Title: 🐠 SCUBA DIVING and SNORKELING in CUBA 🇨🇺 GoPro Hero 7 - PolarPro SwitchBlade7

what's going on guys today I'm going to test out the PolarPro switchblade along with the dive filter kit now I'm really excited because I'm in
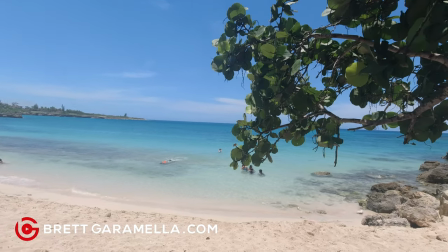a secret location a secret little beach that no one really knows about it's in the middle of nowhere in Cuba okay and as you can see this water is crystal clear beautiful there's a lot of fish down there and
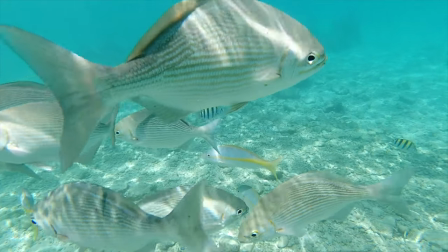we're gonna get a lot of good shots now the The nice thing about this filter is that you can open it up. It has a magnifying glass on the front and then it's got a red filter here and the other kit comes with, I have both a red and a magenta filter. If the water is blue, you want to use the red filter. If the water is green, you want to use the magenta filter. And you'll get the right tones and everything won't become as blue because the further down you go, everything looks blue and you don't get the nice colors of all the different fish. So this really helps out a lot. Now if you just want to switch back and forth What you can do is you just open this up and I can switch from shooting normal So I shoot with the magnifying glass now this magnifying glass right here This lens allows me to get really close. It's a macro lens So I can get all the fish in the coral really close and then I can just move it here I put on this filter and then I can get all the fish to really pop out and I can use both of them together if I want to zoom in and get those macro shots but also get the filter to make it look really good.
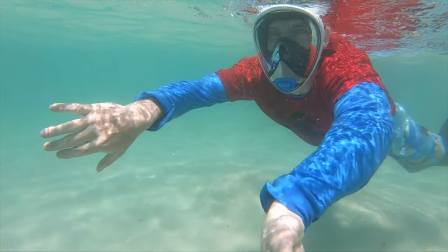So we're gonna test that out right now. In this first secret location I went snorkeling but I'm also gonna show you another place where I went scuba diving.
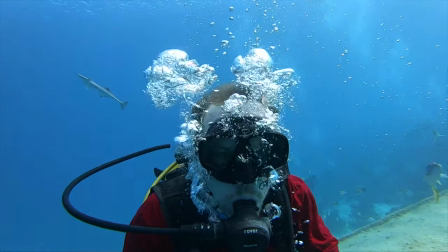This way you get to see a more thorough idea of how these PolarPro filters work in different situations.
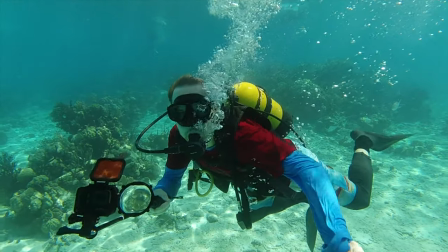This PolarPro Switchblade 7 and Divemaster filters are compatible with the GoPro Hero 5, 6, and 7.
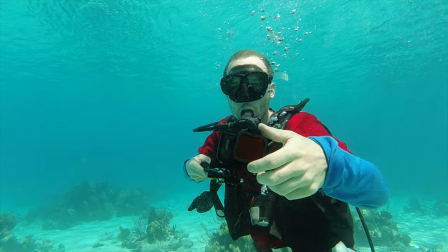Though I I imagine they will come out with one for the GoPro 8 soon, which I think will have to be different.
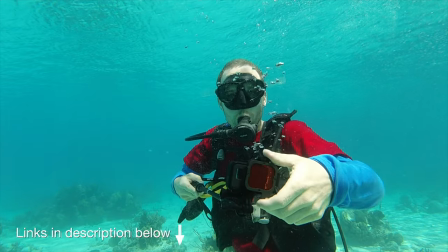Links to all the gear used in this video are in the video description below. Alright, so let's start with snorkeling. The first consideration is to have a good selfie stick to attach to your GoPro.
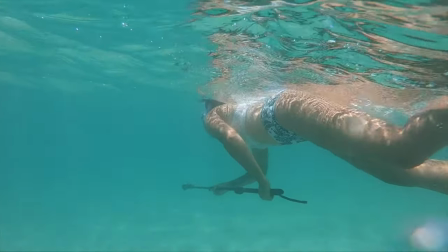I used a Manfrotto 2-in-1 monopod pole and the Telesin 36 inch selfie pole.
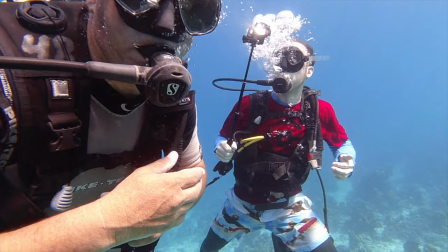The Telesin pole also has a tripod and is lighter than the Manfrotto stick, but I prefer the Manfrotto because it is sturdier, has a better grip,
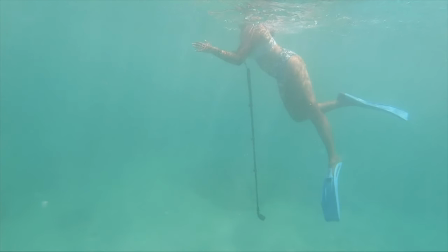and is longer. at 52 inches fully extended so it won't bend in the water and it's better for getting close-ups of fish and coral when you're
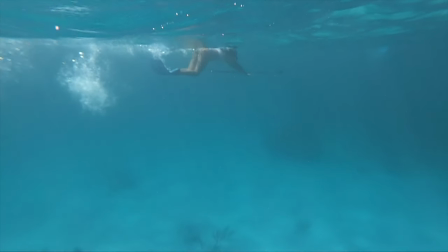snorkeling. It also has a ball head so you can twist it in the exact direction you want your GoPro camera to face.
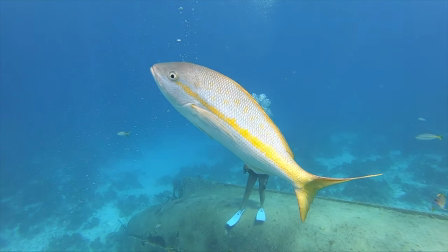Now for scuba diving the biggest factor is the depth at which you're diving. Keep in mind the GoPro works at about 35 feet underwater without a housing unit.
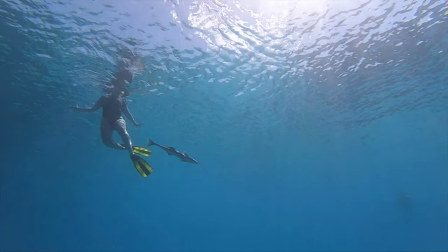For my dive I didn't go deeper than that but if you do Polar Pro has filters for the GoPro housing unit as well.
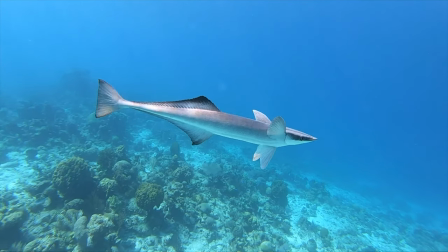So as you go deeper everything becomes bluer. If this is the look you're going for, great.
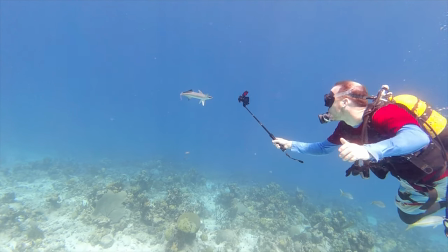You can just shoot normal without any filters. However, I found the red filter really helped.
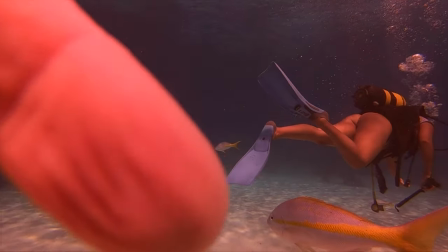The red helped balance out the blue, creating a more pleasing and dynamic image, as you can see in these examples.
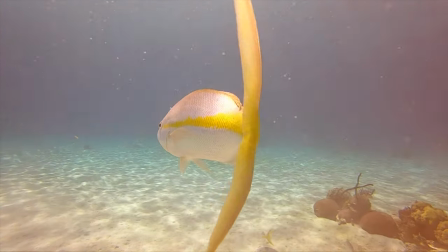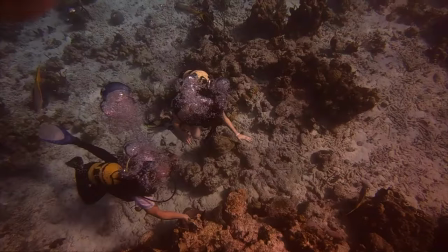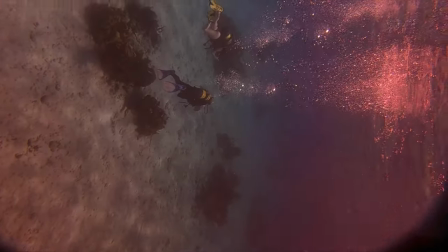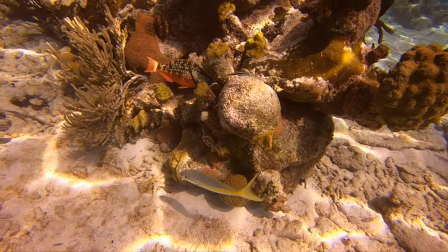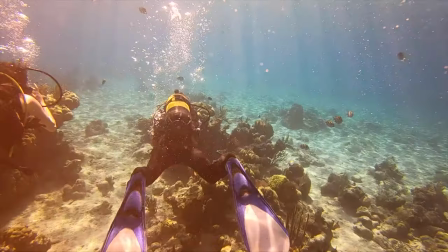While using the red filter, one creative shooting method I liked was shooting in the direction of the sun, or so the sunlight beams are hitting your GoPro camera.
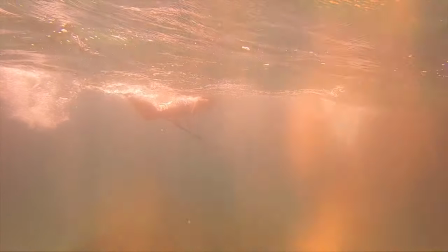This will enable you to get some really great reddish orange colored sun flare. The red filter really enhances sun flare.
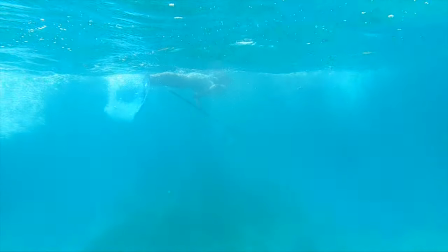Light beams move in many directions underwater, so you have to experiment. This leads me to my next point, which is shooting in slow motion.
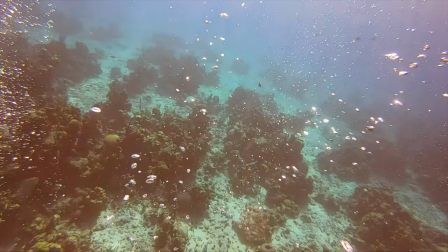I shot the entire time at 1080p at 240 frames per second, or 240 fps.
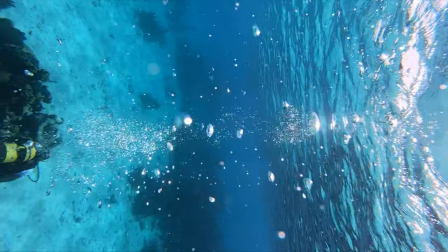This allowed me to capture these fish and coral in just the right moment in light because everything was slowed down.
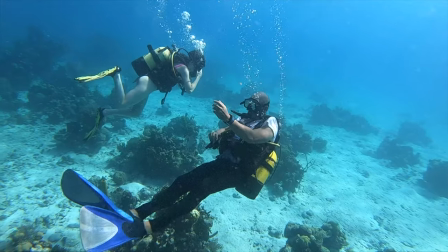Nevertheless, I found it helpful to keep the camera still and try to frame up the shot as best as possible.
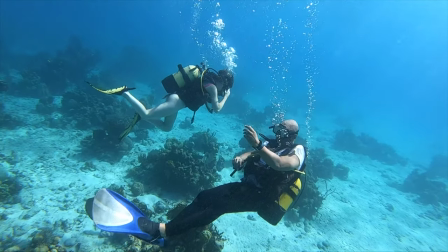Here are some of my favorite moments.